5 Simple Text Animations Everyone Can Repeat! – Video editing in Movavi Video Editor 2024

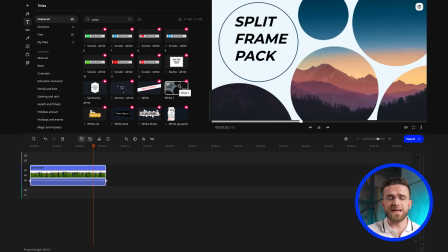(4:07)
This title lets you not only convey key information, but also do so in a visually appealing way. Use this title at the beginning of your video to establish the context of the story, kind of like those movie titles.
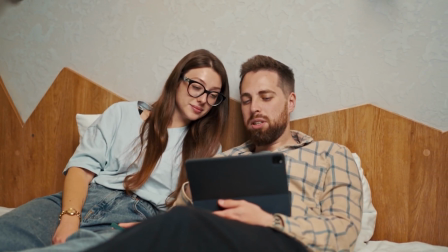(4:20)
This will help your audience better understand what you will be talking about and give them much-needed context. This way of using titles increases engagement and helps keep people's eyes glued to the screen, especially if this title is written in such a way that it plays with people's expectations.
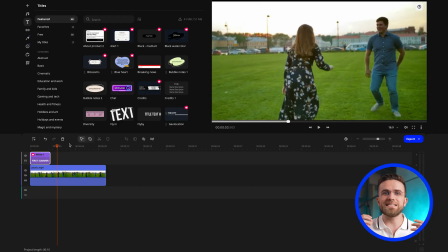(4:37)
The geometric shapes like circles or squares integrate seamlessly into almost any video, which makes them universally effective. This title is one of my personal favorites and a great way to make your video's intro more impactful. As for the shapes themselves, unlike the circle white preset, which uses circles,
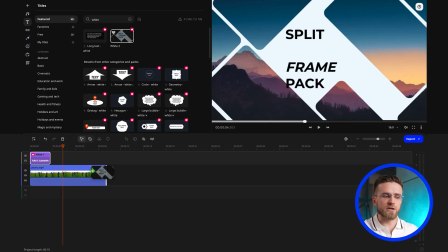(4:55)
geometry white gives a more structured look due to its rectangular shapes with sharp corners. Choose the one that best suits your theme and style. The next text animation is called Thought Bubble, and it's really cool.
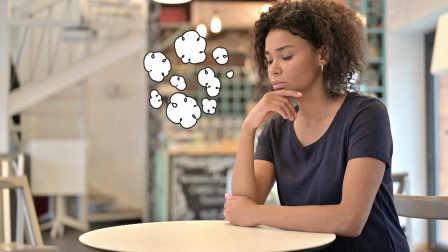(5:08)
This title is perfect for showing the inner world of a character their thoughts and feelings which may not always be obvious it adds depth to the
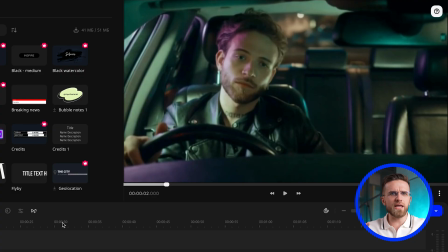(5:16)
person on the screen and also some humor to your videos imagine shooting the video where the main character is driving in a car with a worried expression
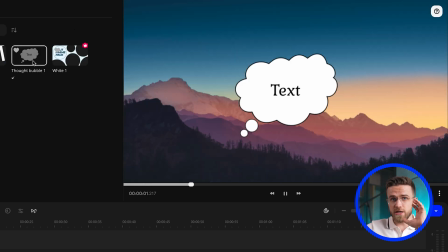(5:24)
on his face then the thought bubble title appears above the head with a text like did i turn off the
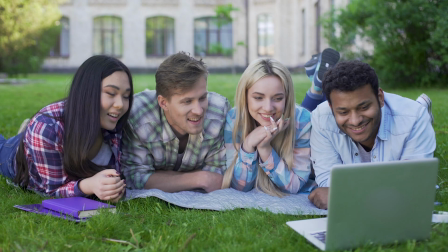(5:30)
iron this instantly changes the perception of the scene adding an element of fun which is great for viewer attention. Just by adding such thought bubbles with original and non-obvious thoughts, you can completely transform the mood of the episode while using the same footage.
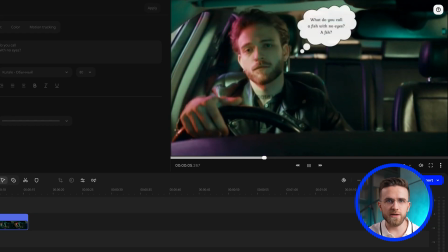(5:45)
With Thought Bubble, you can easily add some humor to your videos, letting people peek inside the character's mind. Kind of like an inside-out. Great effect, love it. Just try to be thoughtful about it. Don't fill your entire video with it. Sprinkle it like a good seasoning. The fourth text animation is called Notebook. This one's perfect for presenting information in the form of a list step-by-step instructions like recipes.
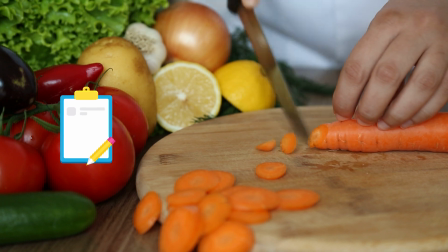(6:08)
Basically, it imitates the text being written in the notebook. Using this title can be a great way to provide your audience with additional information or instructions.
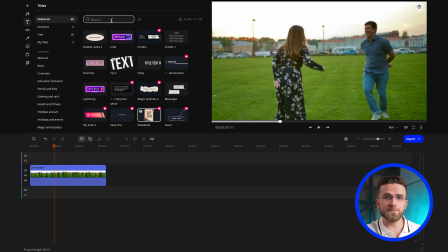(6:16)
For example, if your video is about a picnic with friends, such a title can be like a journal entry for one of the people sharing his or her expectations of the picnic.
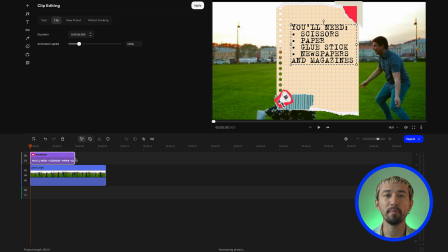(6:26)
This effect is quite large in size, so be sure to place it in such a way that it doesn't cover the characters or and main scenes it looks especially good at the beginning or end of a scene to set the context or summarize the outcomes also don't forget to change the font text
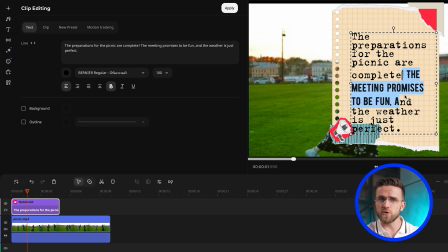(6:41)
color and its position the notebook effect is a great way to make the story more full more multi-layered more tactile it makes the viewers feel closer to what's happening on the screen so embrace that and be sure to try this effect in your next videos the fifth title effect for today will be Subscribes. This is a classic call to action that you've probably seen at the end of many YouTube videos.
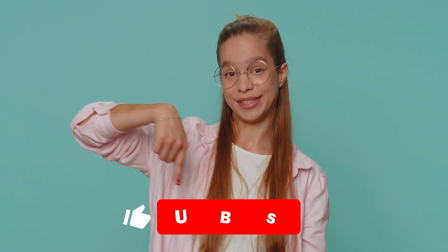(7:03)
It's one of the key elements for growing your audience and talking to your viewers.
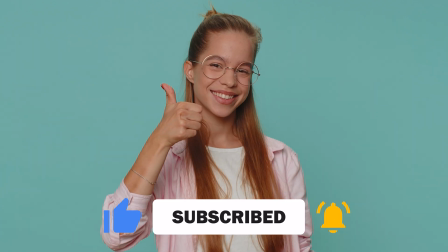(7:07)
This title doesn't just remind viewers of the option to support your channel, but it also serves as a reminder that their involvement matters. Every like, comment and new subscriber gives a boost to your video's performance on YouTube, improving its visibility and helping attract new viewers.
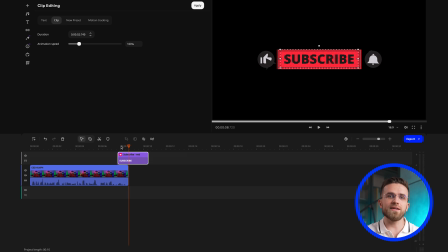(7:22)
Be sure to adjust the length of the animation to fit your editing in style and pacing, don't just use it as is.
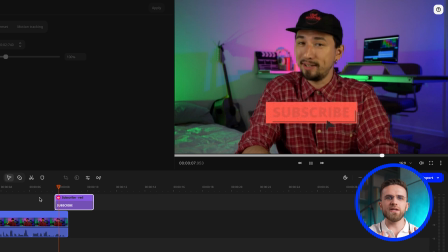(7:28)
Make sure to seamlessly blend it into your video so that the call to action works to its fullest. And here you go. Five simple animations that will give your videos a cool look and help you better interact with your audience. Don't be afraid to experiment and try these titles in combination with your other ideas because such little things as animated titles, no matter how small they are, can transform the video profoundly. And And Movavi Video Editor provides you with all the tools you need for creativity and self-expression. Everything we've covered today can be easily adapted to your style. Thanks for watching. See you in the next one.